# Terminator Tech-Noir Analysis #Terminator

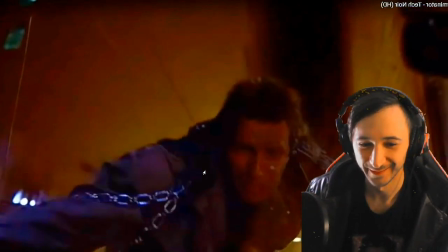8:31 Arnold's face right here is so distressed. I love it though.
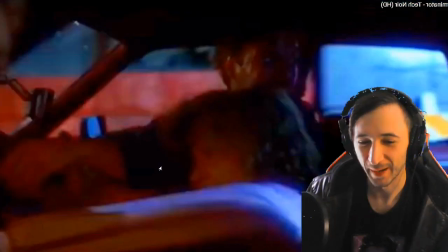8:38 It's probably the least robotic thing about his performance right there, but it's still such a great shot.
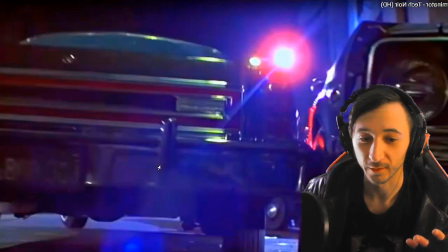8:44 It gives the viewer a horrific, because his face looks horrified in a way.
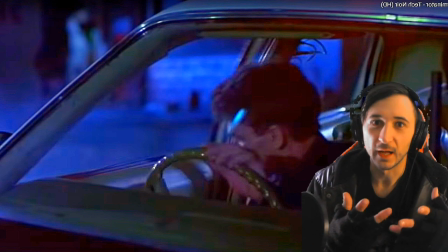8:49 His face looks horrified, so it kind of gives that the viewer, especially an Arnie fan, that,
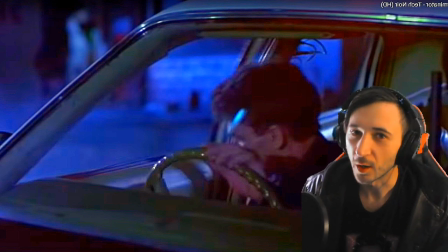8:54 oh, you know, shock, because we don't see Arnold with that kind of look very often. But pay attention to this guy, because we do see him also in Terminator 2 as the cameraman when Arnold gets thrown out the window.
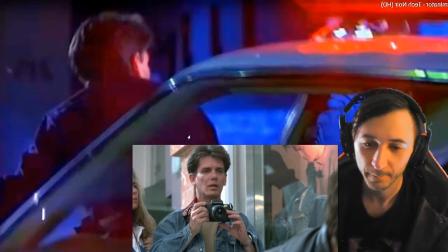9:07 This is the cameraman, if you didn't know. I love this guy's voice.
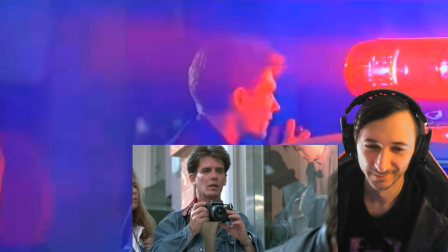9:13 This is 1L19. I got a hit-and-run felony, sir.
Arnold has no eyebrows now.
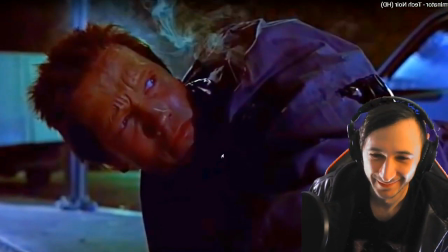9:18 Late model Gray Ford headed westbound on 7. He's really moving.
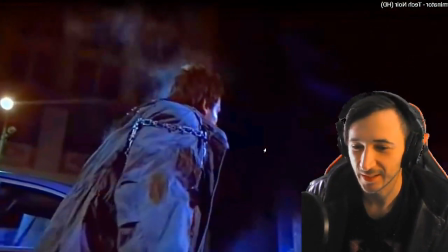9:23 But it looks great. I mean, like, the attention to detail, the acid on his jacket to create the smoke.
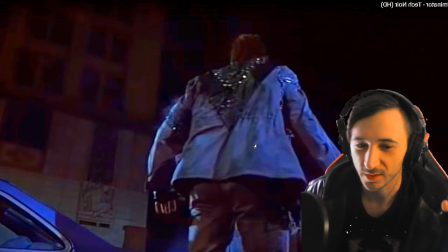9:29 Everything is done so great, to such great effect.
Hey, hold it!
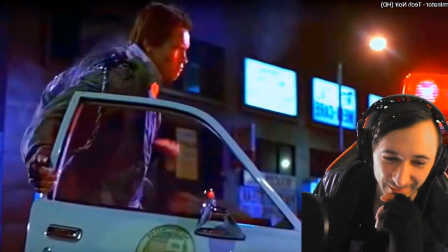9:39 Arnold might have actually put in a little bit of force. He just tossed the bat.
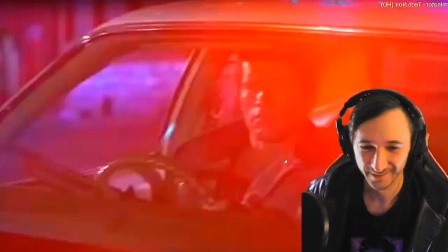9:46 It's such a great scene, though. It is such a great scene. All of this. And the way he drives off, too, looks very robotic, looks very perfect.
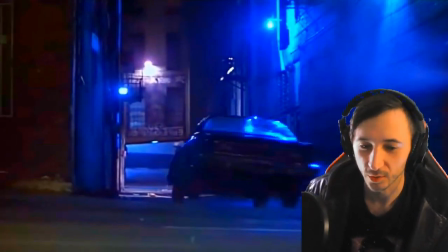9:57 Like, he just, like, the machine knew what he was doing, you know? Knows how to drive.
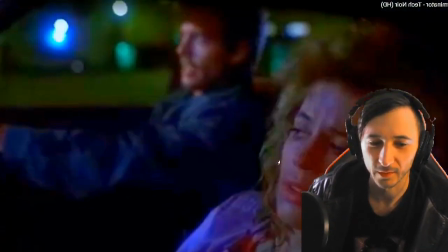10:02 Very perfectionately, very systematically. You know what I mean?
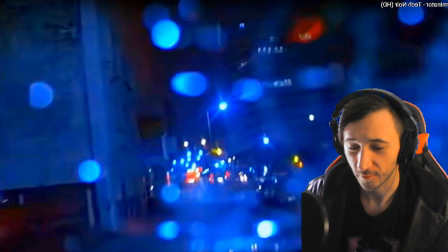10:08 Michael Biehn also mentioned in an interview that these cars were going really fast. And I know it probably doesn't look very fast, but what you're seeing here is some actually dangerous stunts that these people did and pulled off to, and still to great effect.
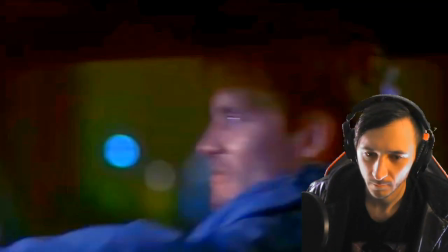10:22 So just major props.
You've been targeted for termination.
I love the music during all this too.
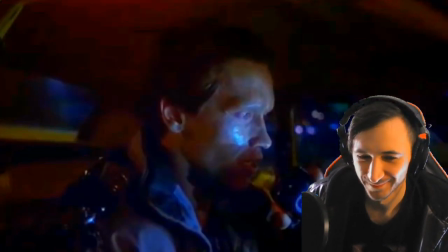10:35 This is the best.
This is 1L19, westbound on Olympic, approaching Overland.
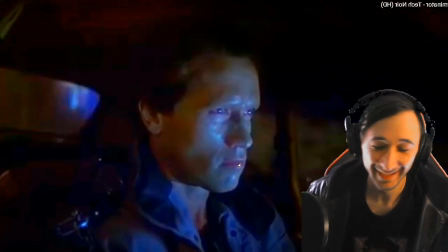10:41 Westbound on Olympic.
It's great dubbing, too. Amazing job.
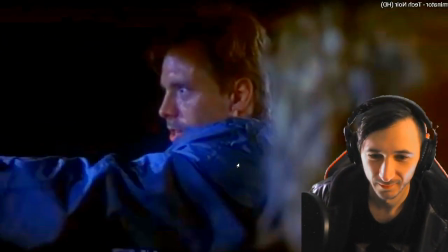10:46 This is a mistake. I didn't do anything. No, but you will. It's very important that you live.
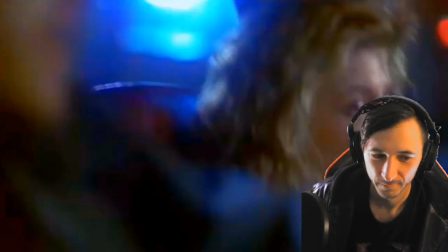10:53 This isn't true. How could that man just get up after you did? Not a man.
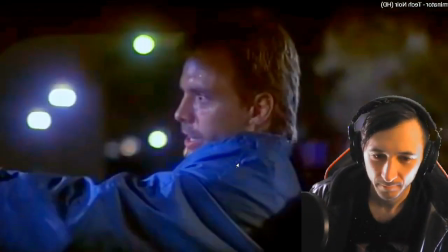10:58 Machine. Terminator. Cyberdyne Systems Model 101.
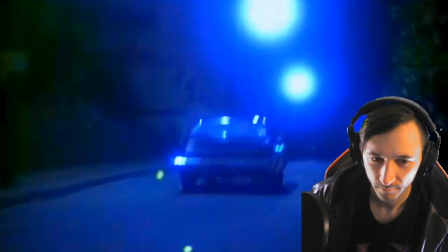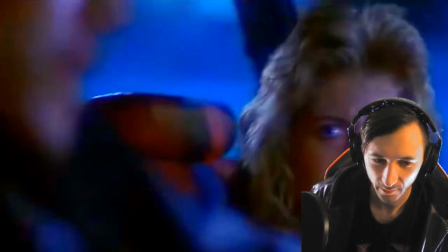11:10 Damn, they're hauling ass for sure.
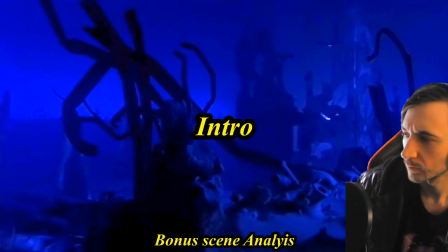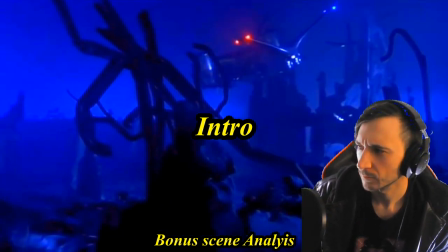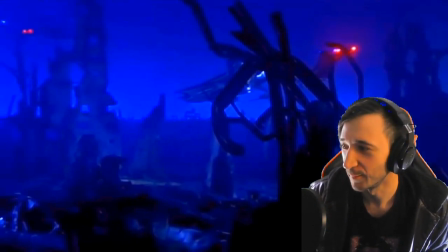11:25 This is the beginning of the movie. What a way to get you hooked.
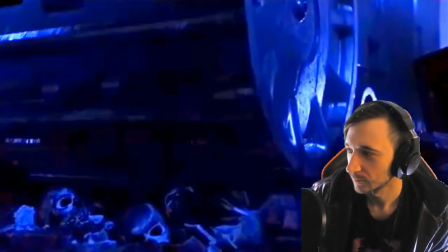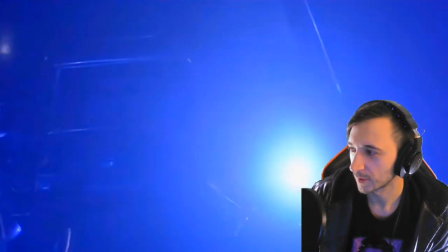11:35 I love the music here.
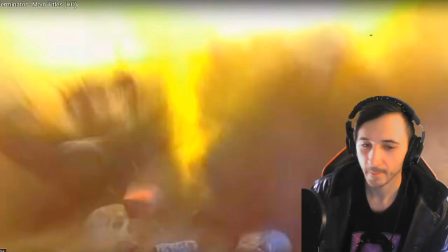11:41 Shots like this where it's there's a lot of smoke, I used to think was kind of stupid, but now I love it because
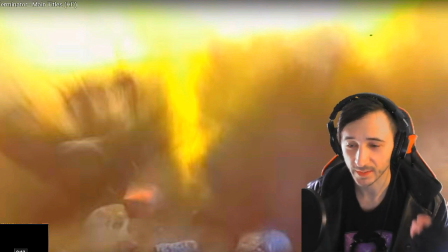11:49 I've dealt with enough actual firearms and seen enough actual impacts of projectiles, even though these are lasers. There is more dust than there is anything else. You never see fireballs. And so to see that looks way more realistic and impactful to me now. And it looks way cooler.
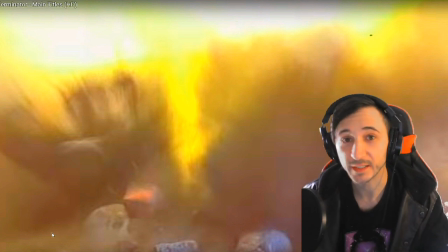12:06 It looks like there's actually lasers hitting the dusty ground. The smoke looks really, really cool to me now. But as a kid, I thought that looked stupid, obviously, because, you know, kids don't know any better and they think explosions are everything. It's not the case. The smoke looks way cooler. Let's look at that again.
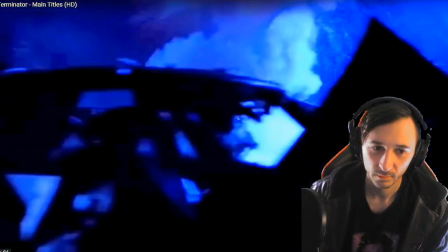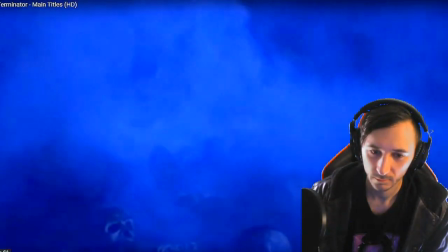12:30 Yeah.
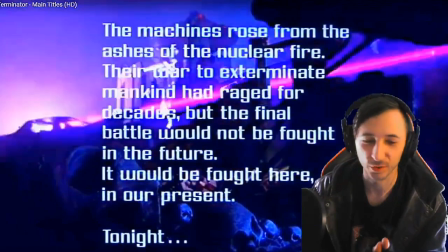12:34 But look at this introduction. I love this introduction. You got that skull there, the background.